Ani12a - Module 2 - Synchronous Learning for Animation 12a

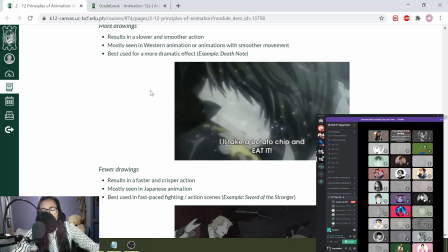1727s
For those who are using their PDFs, ito na yung example natin for the animation.
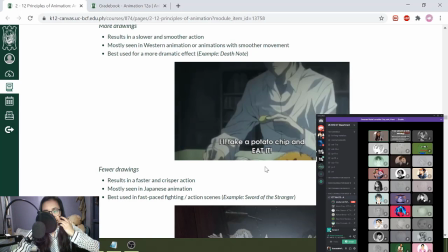1732s
I think I have linked it naman for you guys to see how it works.
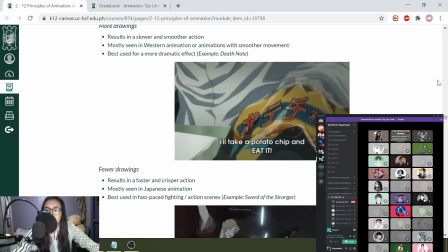1736s
Or essentially for this one, you can see that the movement is very slow and therefore making it more dramatic.
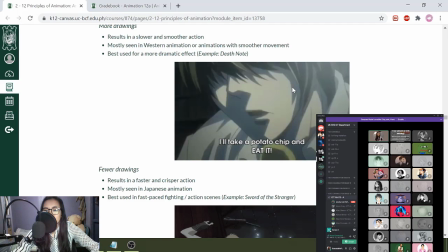1742s
Next one naman is fewer drawings.
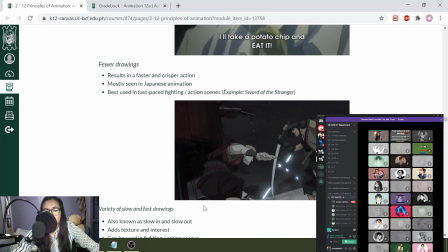1745s
So for fewer drawings, it's mostly used for action scenes and it results in a faster and more crisp action.
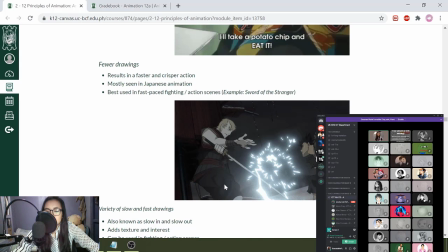1752s
So when you're creating fight scenes, it's much more practical to have them generally quick.
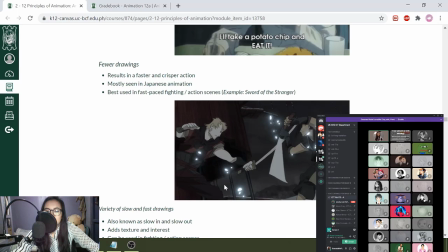1757s
Kasi nga, number one, as an animator,
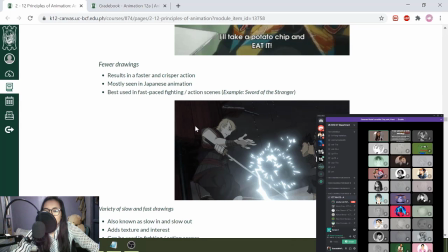1759s
you don't really want to draw a lot of things that can't necessarily be seen by the naked eye.
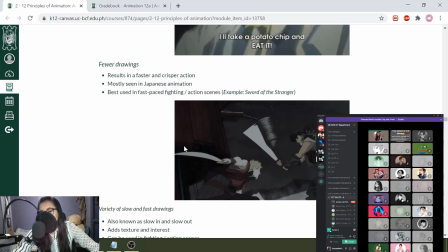1766s
For the audience, hindi mo rin lang mapapansin yung difference between siguro 12 frames compared to that of 24 frames in an action sequence.
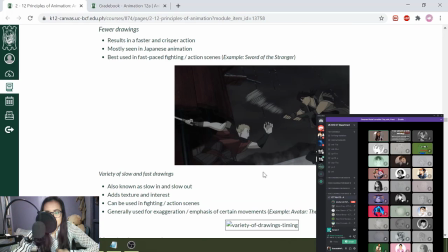1775s
So it would be much more practical for you to use fewer drawings. Last one naman is the variety of slow and fast drawing.
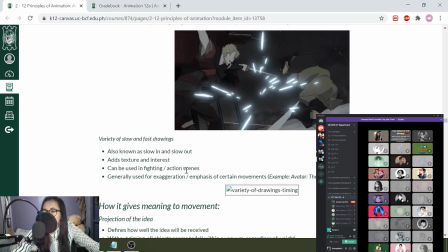1782s
So changing them up in one scene is actually
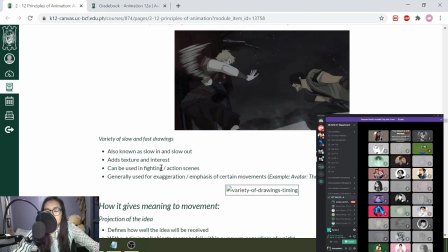1786s
it's a good idea if you want to add more interest or if you want to add more texture in your scenes.
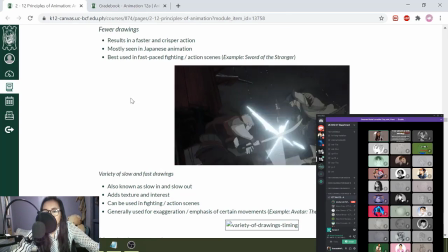1792s
So a good example of that one is itong fight scene na to.
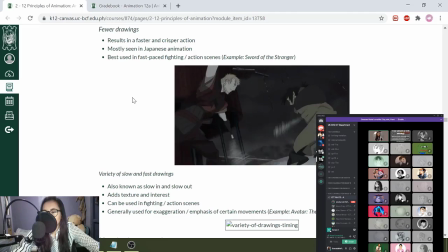1796s
So if you just have a generally fast fight scene altogether, what would happen is that it doesn't look very interesting.
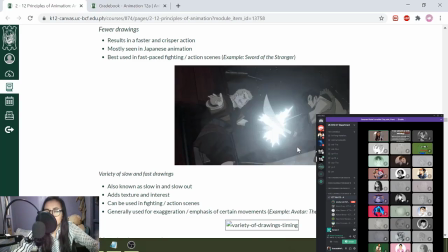1803s
Adding some slow motion would allow you to give more emphasis on certain movements.
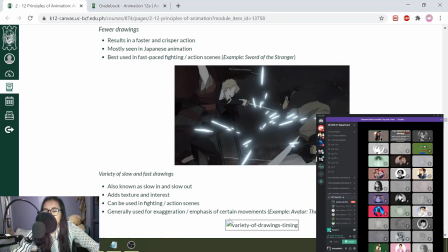1809s
So the example that is actually here is the Legend of Korra.
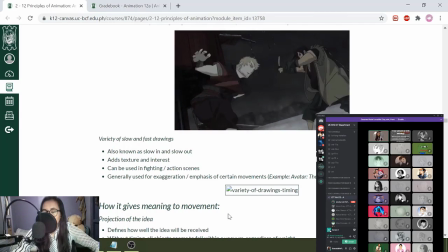1814s
So you have a very fast action at first and then immediately magsa-slow down siya for you to be able to be emphasized on how the main character is dodging the attacks.
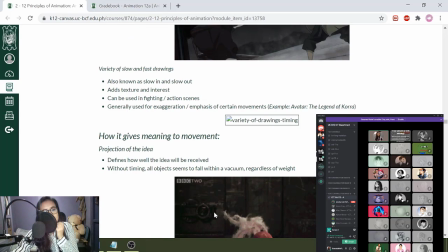1825s
So that is for fast and slow drawings. Next one, how is timing applicable?
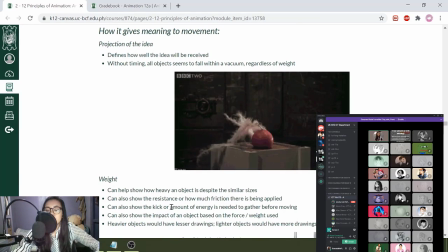1831s
So timing helps you give meaning to movement in such a way that you're able to project your idea. So having, like, let's say the same speed for bowling ball and feather is very impractical, and it doesn't give you so much texture and so much integrity to a movement.
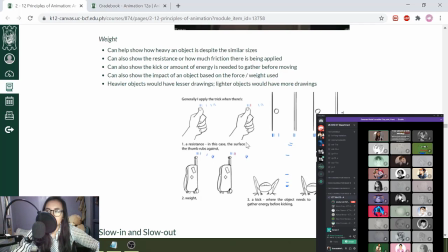1848s
Next one is it helps you idea for weight. So another way for you to give more idea for weight is actually squash and stretch.
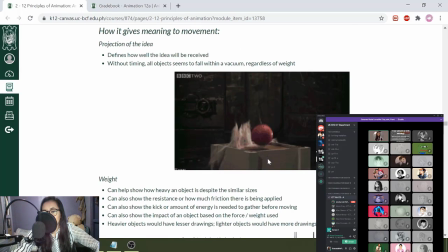1856s
However, timing also helps. So an example right here. For your bowling ball, it tends to move faster. Whereas for feathers, it tends to move slower. So therefore, yung timing dapat nung bowling ball, lesser frames.
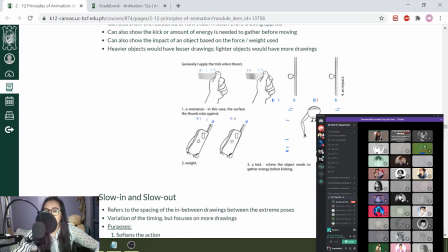1869s
For feather, more frames. We also have more examples here that would showcase your weight, resistance, impact, as well as kick.
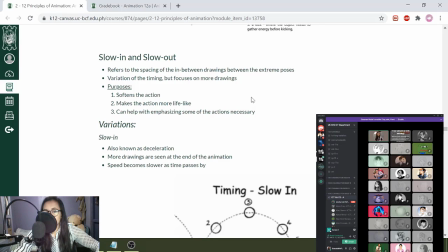1878s
Next one we have here, slow in and slow out. Slow in and slow out is actually a part of timing. So again, if you have more time, if you have more drawings, it would be slower. If you have lesser drawings, it would be faster. Slow in and slow out focuses on more drawings.
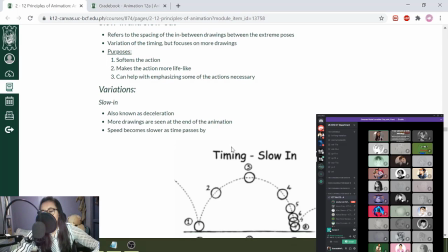1895s
Drawings at the beginning, drawings at the end, and drawings at the beginning and then the end. It is also possible for you to have more drawings at the middle. However, that's not really it's not really recommended because in an artistic side,
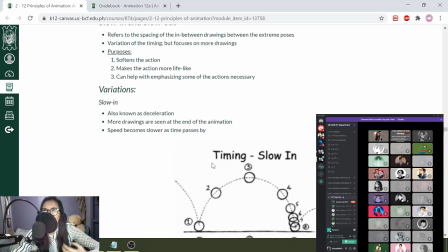1910s
you don't really see a lot of movements happening or a lot of slow movements happening at the middle. Usually, some may start, some may end, and then there would be a little bit at the middle.
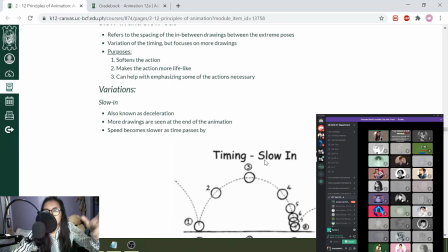1921s
Pero never mabilis yung, or let's say, mabagal yung action sa may gitna, and then at the start and at the end, it would be slower.
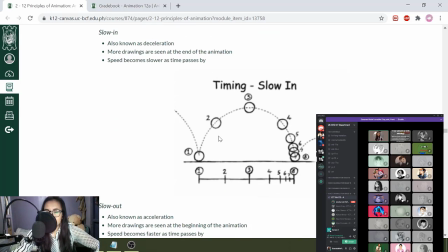1931s
So, just a few variations. One is slow in. Slow in is basically more movements at the end. So you would see right here that there are more drawings at the end, whereas the ones at the beginning, they tend to be faster and therefore lesser drawings.
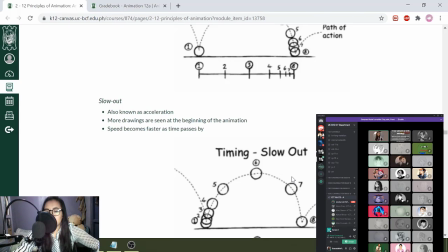1949s
Slow out, an example, it's better known as acceleration.
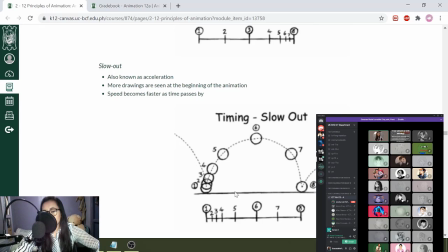1953s
So ibig sabihin, there are more drawings at the beginning, and as time passes by, you would see that the drawings become lesser and lesser. Therefore, it becomes faster.
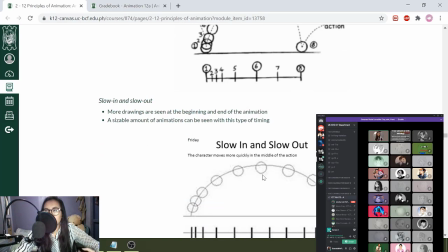1964s
Slow in and slow out actually gives you more emphasis to the action, particularly the keyframes.
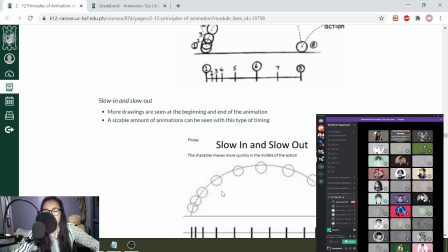1972s
Because when you're creating, like, let's say, an action, the most important parts are the keyframes, which is at the beginning and at the end. So therefore, it's okay for you to have lesser drawings at the middle. Next one is for anticipation.
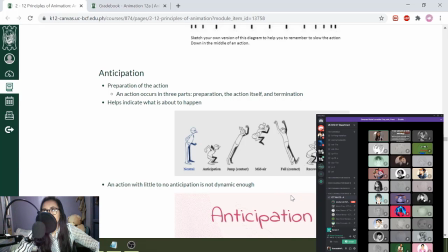1985s
So anticipation is actually part of how you're going to create an action. It's part of your action. So you have your starting position, action, take, overshoot, and settle. So anticipation is usually the second part. Anticipation is known as the preparation of an action.
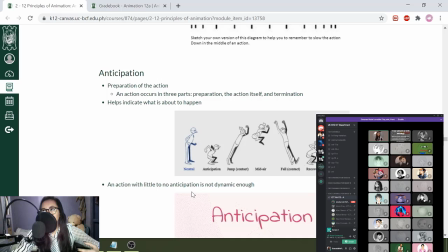2002s
For you to be able to create a more impactful action, you have to have a significant anticipation.
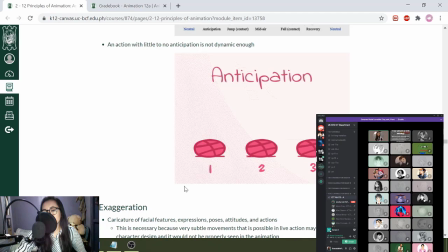2007s
If you don't have anticipation, like the GIF below this one, below the jump cycle, yung first one, as you can see right here, wala siya masyadong anticipation. So therefore, yung talon niya, even though that they are technically around the same height, it doesn't look as impactful.
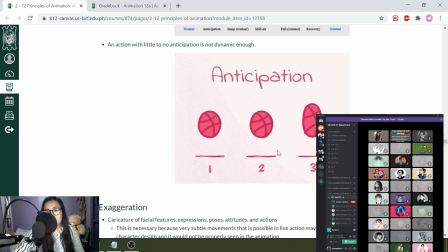2024s
Whereas for the second one and the third one, you can see that there's a bit more impact to it because of its anticipation. Another example, in terms of technical applications,
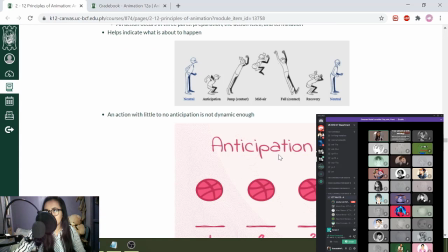2035s
you can think about it as its transference from potential energy into kinetic energy. Pag wala ka masyadong potential energy, then you will not have an impactful kinetic energy. Another example, aside from jumping, is when you're swinging your bat to,
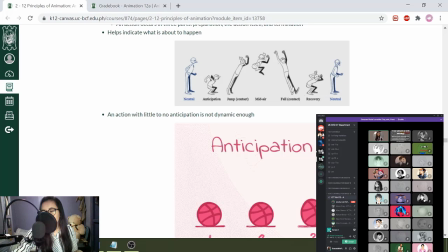2053s
like, let's say, sa may baseball, when you're gonna hit a ball in baseball. So, like, let's say, if you're not gonna place your bat, or if you're not gonna place the bat at your back, pag, like, let's say, nasa may shoulder level mo lang siya, and then you hit something,
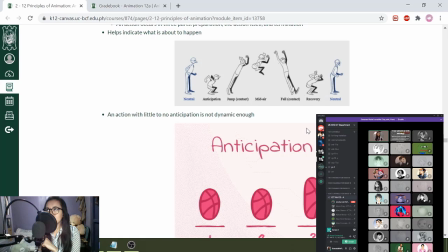2069s
tendency is that you won't be able to get so much impact. Pero pag, let's say, your bat is at the back, magsa-start ka sa likod, you would have much more potential energy. And then, yung potential energy na yun, turning it into kinetic energy, it would be much more powerful a swing.
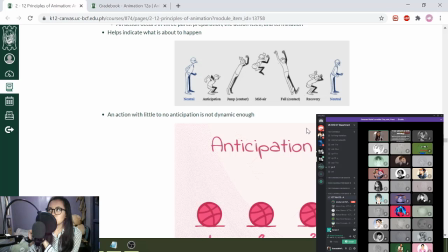2087s
Another example is when you're punching someone, or when you're creating a punch. If you just create a punch without any anticipation, tendency is that that punch won't necessarily be as powerful. But if you put your fist a bit back and then suddenly punch someone,
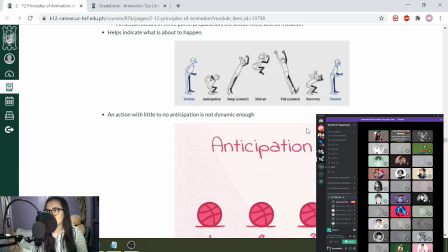2106s
you would have much more potential energy stored, which would then be turned to kinetic energy. So something like that. Next one is exaggeration. Exaggeration, this is more of an artistic prospect actually.
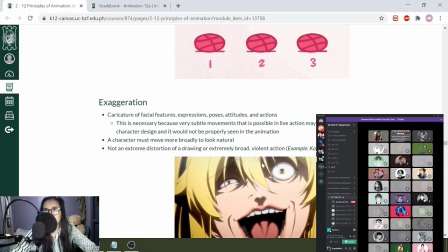2119s
So exaggeration, this is something that you can add later on more when you're doing your timing or even when you're creating your keyframes. So exaggeration is defined as a caricature of facial expressions, facial features, poses, attitudes, and actions.
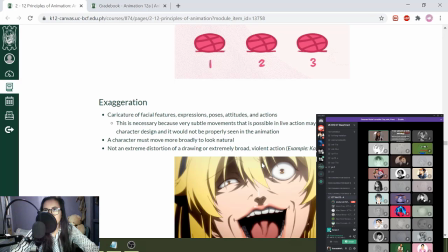2135s
Exaggeration is not necessarily the same as distortion. Exaggeration, its main purpose is to emphasize some actions to make it look more natural. Because as stated a while ago, it's impossible for you to create very small,
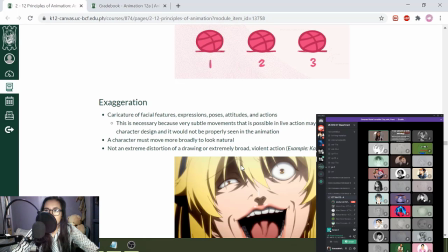2151s
or it's almost impossible for you to create small nuances or very subtle actions in animation. So you have to emphasize it a little bit more.
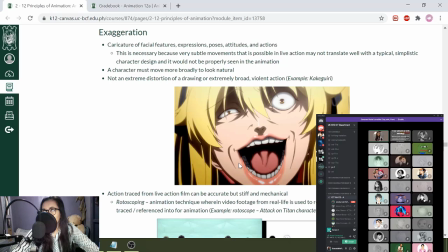2161s
Distortion, on the other hand, is emphasizing it in such a way that it looks unnatural to the design or in the animation as a whole. So we have here an example. It's a meme of it on itself, Kakegori faces.
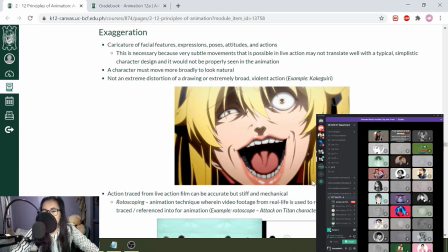2174s
So you would see that this face in Japanese animation is unnatural. Because in Japanese in real life action, this might be okay. Because naturally when you extend your face a little bit, you would clearly see like these lines at your nose,
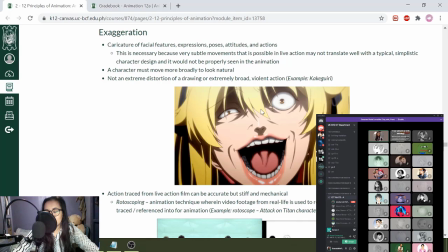2191s
the lines at your mouth, even your eye bags, even by just expressing a little bit. When you're expressing a lot, then you would also see these ones. Even in natural real life scenarios, you won't necessarily see this face.
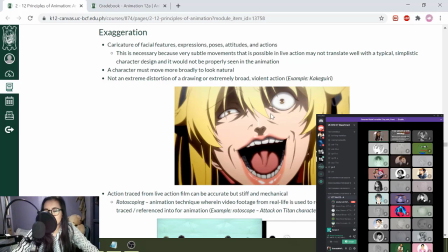2206s
Adding these lines to the face as well as exaggerating it so much would make it so that the character looks unnatural. And if you see the normal design, it doesn't really permit this kind of distortion.